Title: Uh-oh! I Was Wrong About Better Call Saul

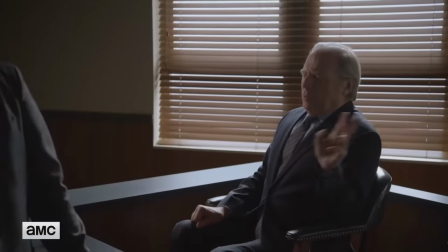[8:16]
My brothers in Christ, I told you that my favorite episode of the whole show was nothing but a court battle.
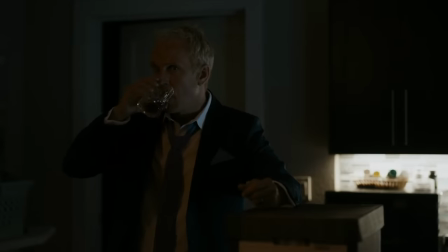[8:21]
What are you talking about? But I digress. As great as Howard's downward spiral is, it's the ending that really clenches this as an all-time classic.
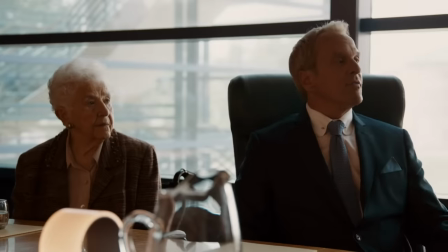[8:30]
The fact that the lawyer and cartel worlds of the show feel so separate is what really enhances the unnerving nature of this scene.
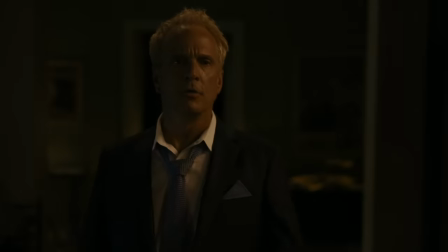[8:37]
Howard and Lalo feel like two characters that should never meet, because if they do, then yeah, yeah, that, that, that would happen.
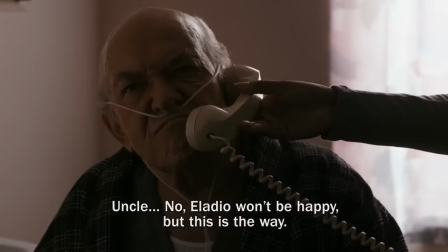[8:45]
Much like Drive My Car, I feel like this dramatic,
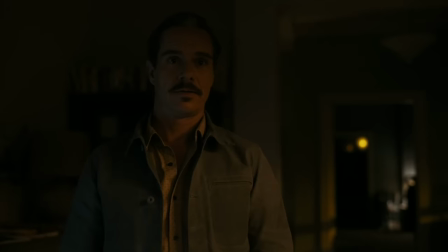[8:48]
explosive intersection of two different worlds wouldn't be nearly as dramatically potent without the six seasons of subtle buildup.
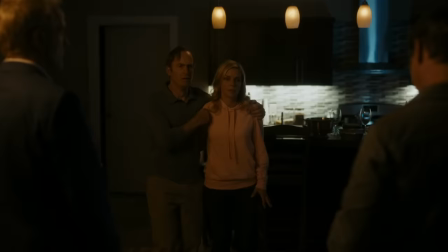[8:56]
If the Jimmy and Mike stuff crossed over all the time, it wouldn't make this moment as strong as it was.
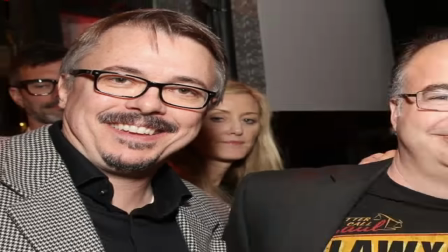[9:02]
Dare I say it, bravo Vince. No, but for real though, bravo Thomas Schnauss, because he wrote and directed this episode.
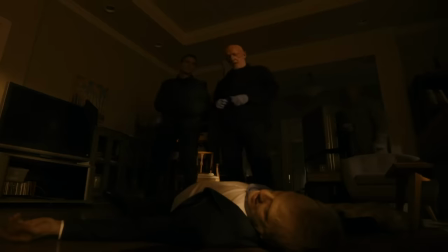[9:09]
The very next episode was directed by Vince though, and that one's fantastic too, so my bravo Vince still stands.
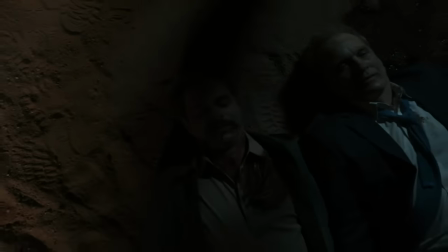[9:14]
I feel like I don't really need to sell you on how great episodes 7 and 8 of season 6 were.
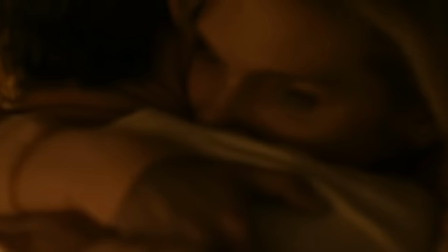[9:18]
It's pretty obvious that the climax of the whole show would be incredibly strong, intense, and all that good shit.
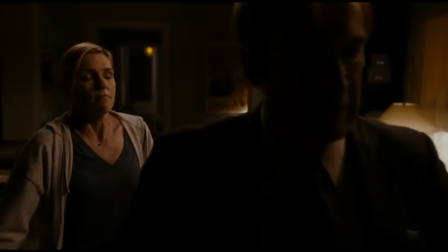[9:24]
However, However, I did want to talk about episode 9, Fun and Games,
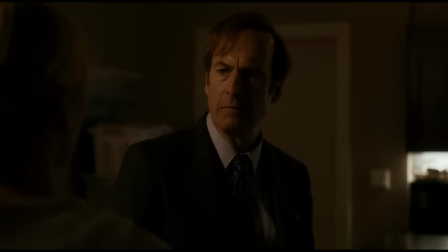[9:29]
the one that essentially concluded the Jimmy McGill storyline in truly heartbreaking fashion.
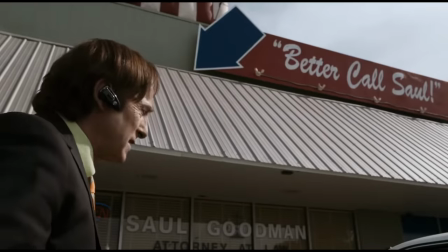[9:34]
You really get the sense that Jimmy died the moment Kim left him, and their final scene together is insanely powerful.
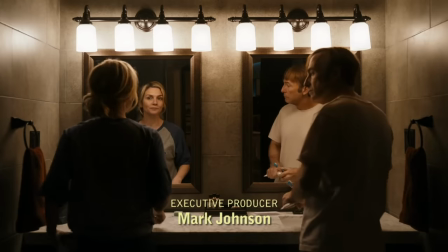[9:41]
Like I also cried at this. It really put it into perspective for me how the entire series was a twisted love story,
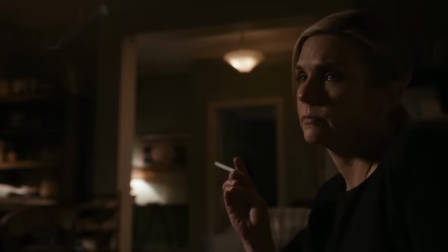[9:47]
about two messed up people struggling to be good, but ultimately succumbing to their toxic desires.
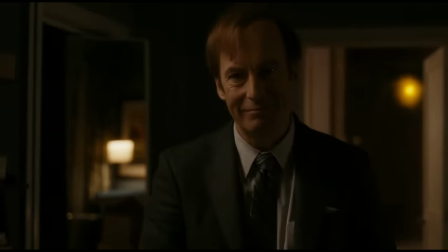[9:53]
Kim was probably right to leave Jimmy for the good of everyone else around them, even if it meant sacrificing the deep romantic connection they had.
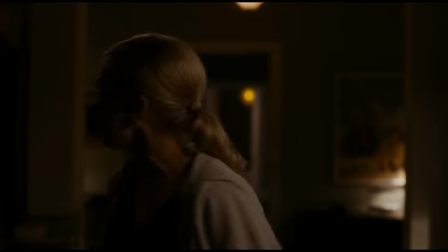[10:01]
It's such phenomenal drama, and at some point, even a former hater like me has to take a step back and say, how did they do this?
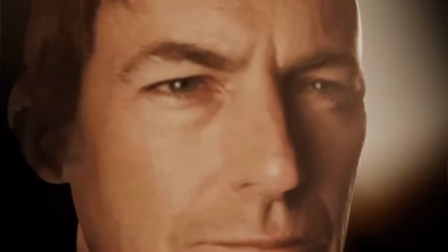[10:09]
How did they turn the funny ha-ha lawyer man for Breaking Bad, where he had barely any dimensionality or sympathetic traits,
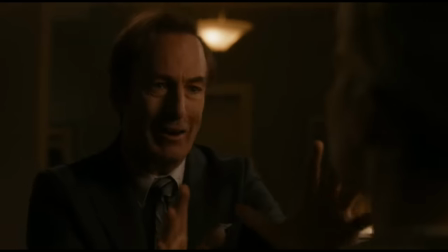[10:16]
into one of the most tragic protagonists on television?
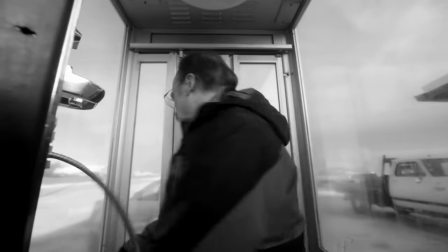[10:19]
He lost his entire family, the love of his life, and his soul over the course of this series.
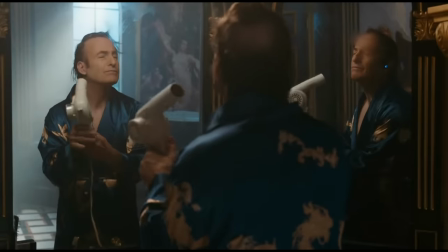[10:26]
And while he was self-destructive, and it's arguable that he deserved it to some extent, it's like, f*** man.
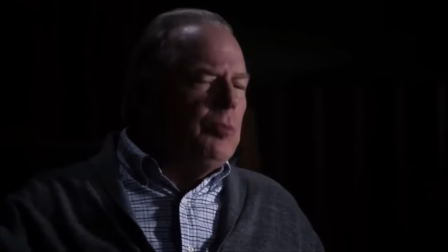[10:32]
He wanted to be better, but his brother didn't believe in him and actively hindered his progress at every turn.
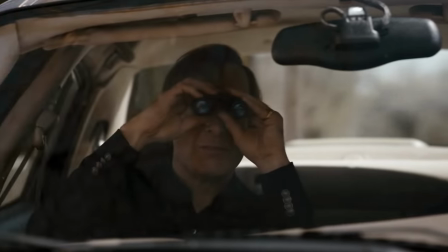[10:39]
His wife encouraged him to slip farther and farther into immorality. He got caught up in cartel business he was woefully unprepared for.
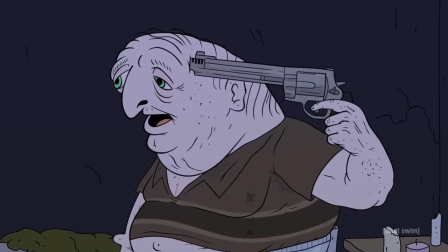[10:46]
His dog died of a broken heart.
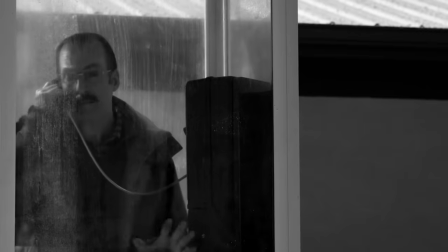[10:49]
Just so much tragic shit, adding so many dimensions to what was previously the f***ing comic relief of Breaking Bad.
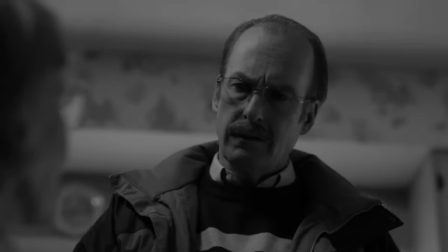[10:57]
That's truly one of the most incredible writing feats in all of television.
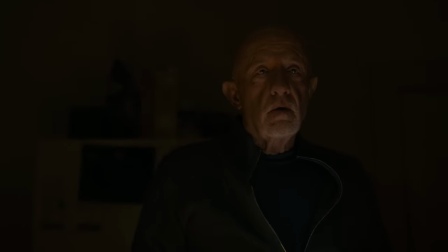[11:01]
And that's not even getting into how tragic Kim is, or how skewed Mike's sense of justice has become, or Nacho's tragic fall from grace,
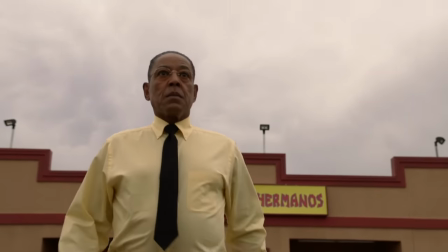[11:09]
or Howard's unfortunate end, or even Gus getting so consumed by revenge that he can't even have gay thoughts about this bartender guy anymore.
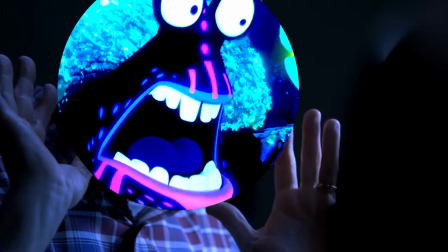[11:17]
Alright, yeah! You got me! This is a great show!
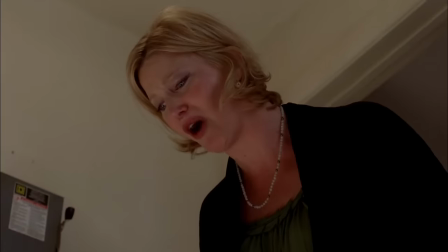[11:20]
I think it's a lot easier to see that now that I don't have the events of Breaking Bad vividly playing in the back of my mind anymore.
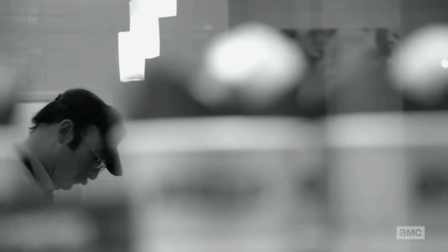[11:26]
With some time and some distance, I can really appreciate Better Call Saul for really standing on its own and offering a powerful,
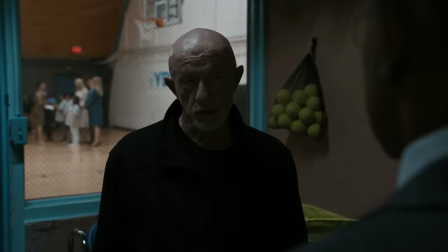[11:34]
deconstructive look at the fall of numerous compelling characters. Do I think this show is better than Breaking Bad?
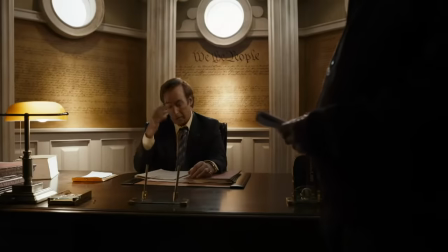[11:41]
The answer's still no, but now I can totally see why someone would think that it is.
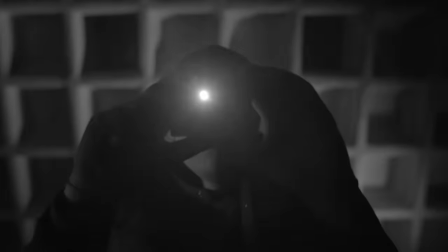[11:46]
A lot of elements are legit stronger, like the cinematography, plus some of the character work and writing they do here.
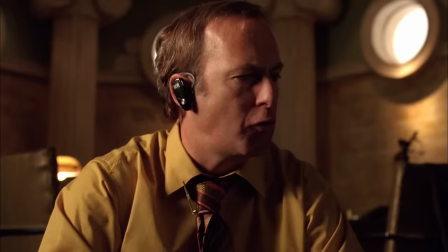[11:52]
But for me personally, I'll always prefer the singular focus of Breaking Bad showing the moral degradation of Walter White,
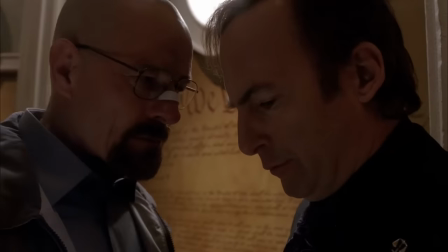[11:59]
who I still consider to be the most compelling character in this entire universe.
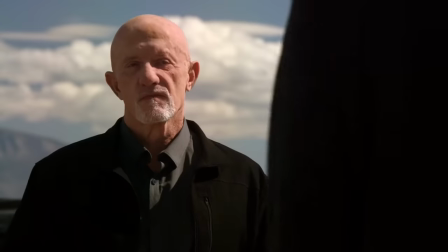[12:03]
And I'll admit, while I have come to appreciate the Mike stuff and the Cartel stuff in Better Call Saul more than I did previously,
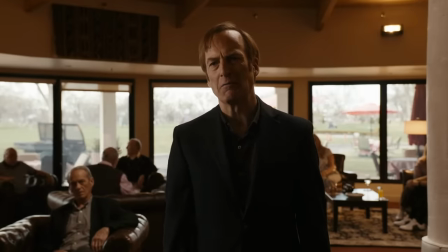[12:10]
I still vastly prefer the Jimmy plotline, and I wish the focus of the show wasn't so evenly divided between Jimmy and Mike,
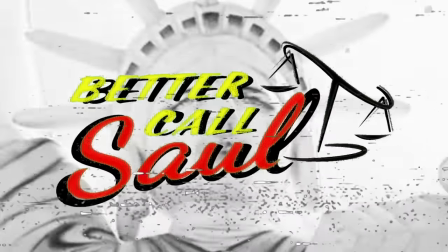[12:17]
considering that it is called Better Call Saul, after all.